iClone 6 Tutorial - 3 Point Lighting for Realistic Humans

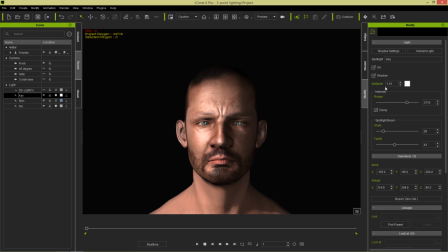4:15 Now, over here on the right-hand side, we have three values which are very important to how your light appears. The multiplier value is essentially the strength of the light. Okay, so let's actually take off our fill light right now.
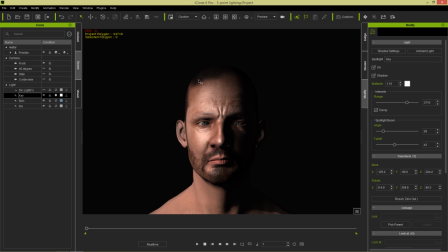4:29 The multiplier right here is 1.1, and you can see our fill light is a little bit lower at 0.7, and I'll explain that in a little bit, because the fill light is basically meant to just soften the shadows. We'll talk more about that in a moment. So if I take my multiplier up to like a value of 2, for example, we get a high contrast, a little bit too high.
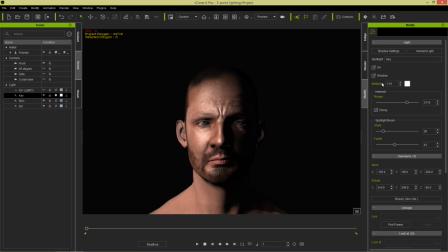4:48 So let's take it back down to 1.1. And you can also change the color of your light as well.
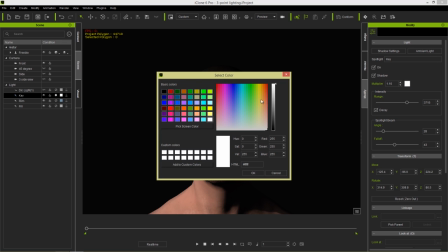4:53 If I wanted to have a warmer scene, for example, I can select this color swatch right here, and I can choose like a yellowish color, a tan color.
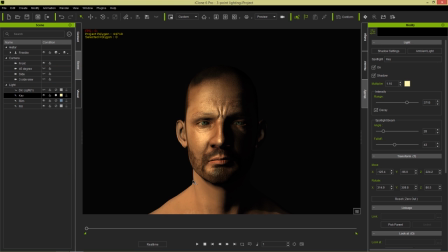5:00 You can see the result right there.
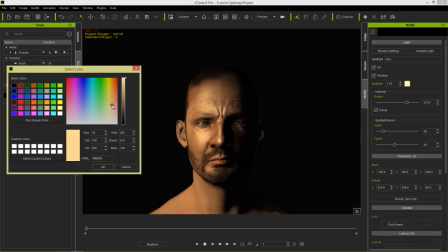5:02 It looks a bit warmer Or we can just go to like something like a almost more of a pink tone right there, skin tone.
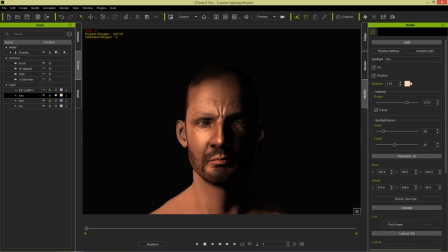5:10 And you get a nice warm skin tone right there. And we can also do something if we wanted like a colder. It's basically like he's in front of a fireplace or something right here.
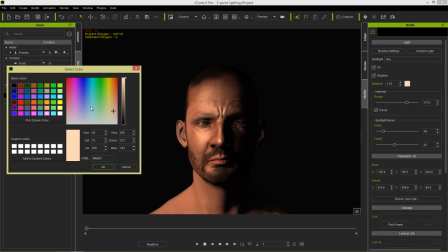5:18 And if we wanted him to be like on a cold winter day looking out a cold window, we can go and select a cold color, like a really light blue or something like that.
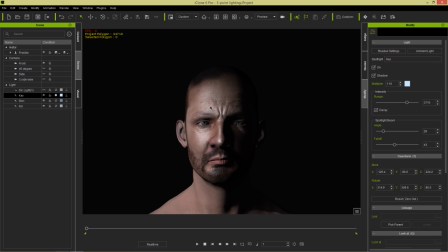5:25 And you can see the result right there. So those are, you know, basic ways you can set the tone of your lighting just by selecting the color swatch and changing that slightly. Plus Control-Z a couple times here. And there's also the intensity as well.
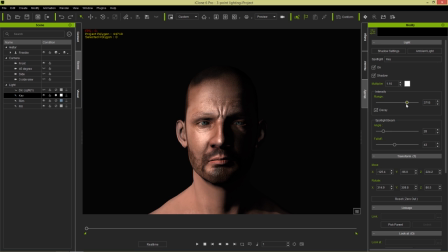5:40 We'll talk more about the intensity as we get into the fill light. But basically the intensity is another way to kind of soften. In this little area right here, you can really soften your light and strengthen it. But we're just going to keep this intensity quite high. So there's the fill light. That's the key light. That's a basic explanation of the key light, what it's used for.
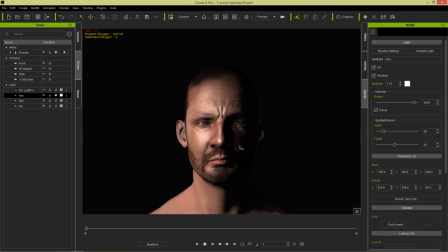6:00 And like I mentioned, creates dark shadows, gives a gritty feel. And it's used to add definition to facial features and the shoulders. So let's bring on our fill light now. So let's move to the fill light. And I'm going to select open my fill light right here.
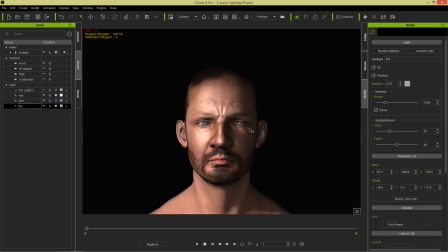6:15 And you can see that we have the shadows get a lot softer. Now they don't disappear because that's not what we want to do. We want the shadows to just soften up a little bit on the left-hand side of our character's face there. And the fill light is normally placed at a 45 degree angle from the camera on the opposite end of the key light.
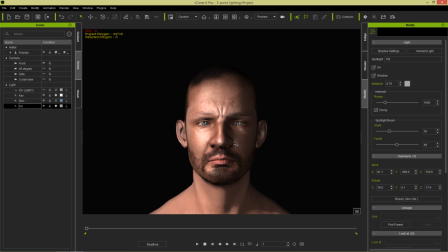6:34 So in this example, the fill light is on the right-hand side. Now it's not supposed to compete with the key light, it's supposed to complement it. And normally it's a little bit further away as well. Alright, so what I'm going to do here is I'm actually going to have all my lights look at my character.
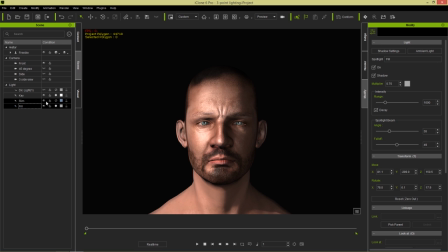6:51 Because we're focusing on our character's face right now, it's an easy way to have our lights focus on the character while we're still able to move them around, is to have them to look at the character. So I'm going to select my key light, for example, and I'm going to select and look at over here, select pick target, and pick my character's face.
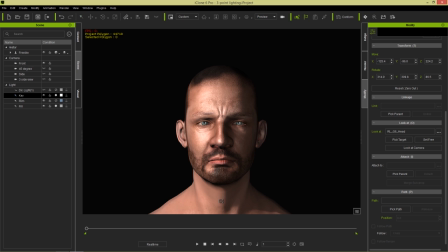7:10 It'll be slightly different. We can also pick the target and pick like the neck, for example, and it'll be focused further down. But I'm going to just focus on the head, okay? And let's do the same thing with the fill light. So fill light, we'll just pick target and pick our character's head.
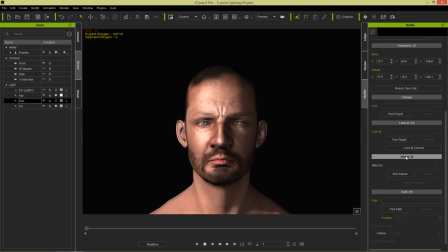7:24 Slightly different, not that much of a difference. And the rim light, which we'll get to later, we'll pick target and pick the character's head as well. Now, what I'm going to talk about here is basically when we select the fill light, now we can talk about the range.
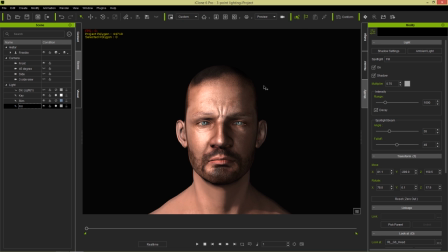7:39 So the fill light is a lot further away. If I have my character selected, press the G hotkey again.
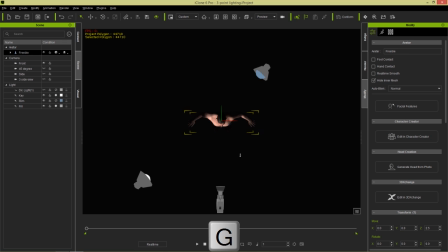7:45 Make sure we select the character, press the G hotkey there. Let's make that front camera invisible for now. The fill light is right here. It's a lot further away from our character. The multiplier is lower and the range is lower.
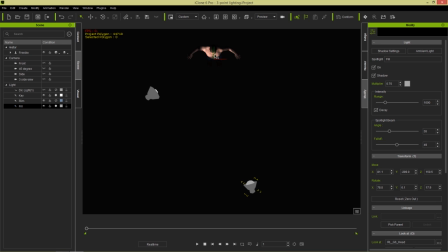7:59 And the color is more of a light gray. So it's just meant to kind of fill in the shadows, almost like a light shadow color itself. So say, for example, let's press the character now and press the J hotkey. If I only have the fill light on by itself, you can see the result right here. We get that nice eye reflection.
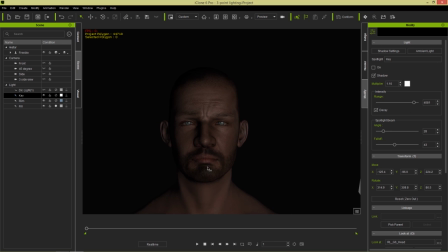8:19 It's almost like an artistic type look. Let's actually make these lights invisible for now.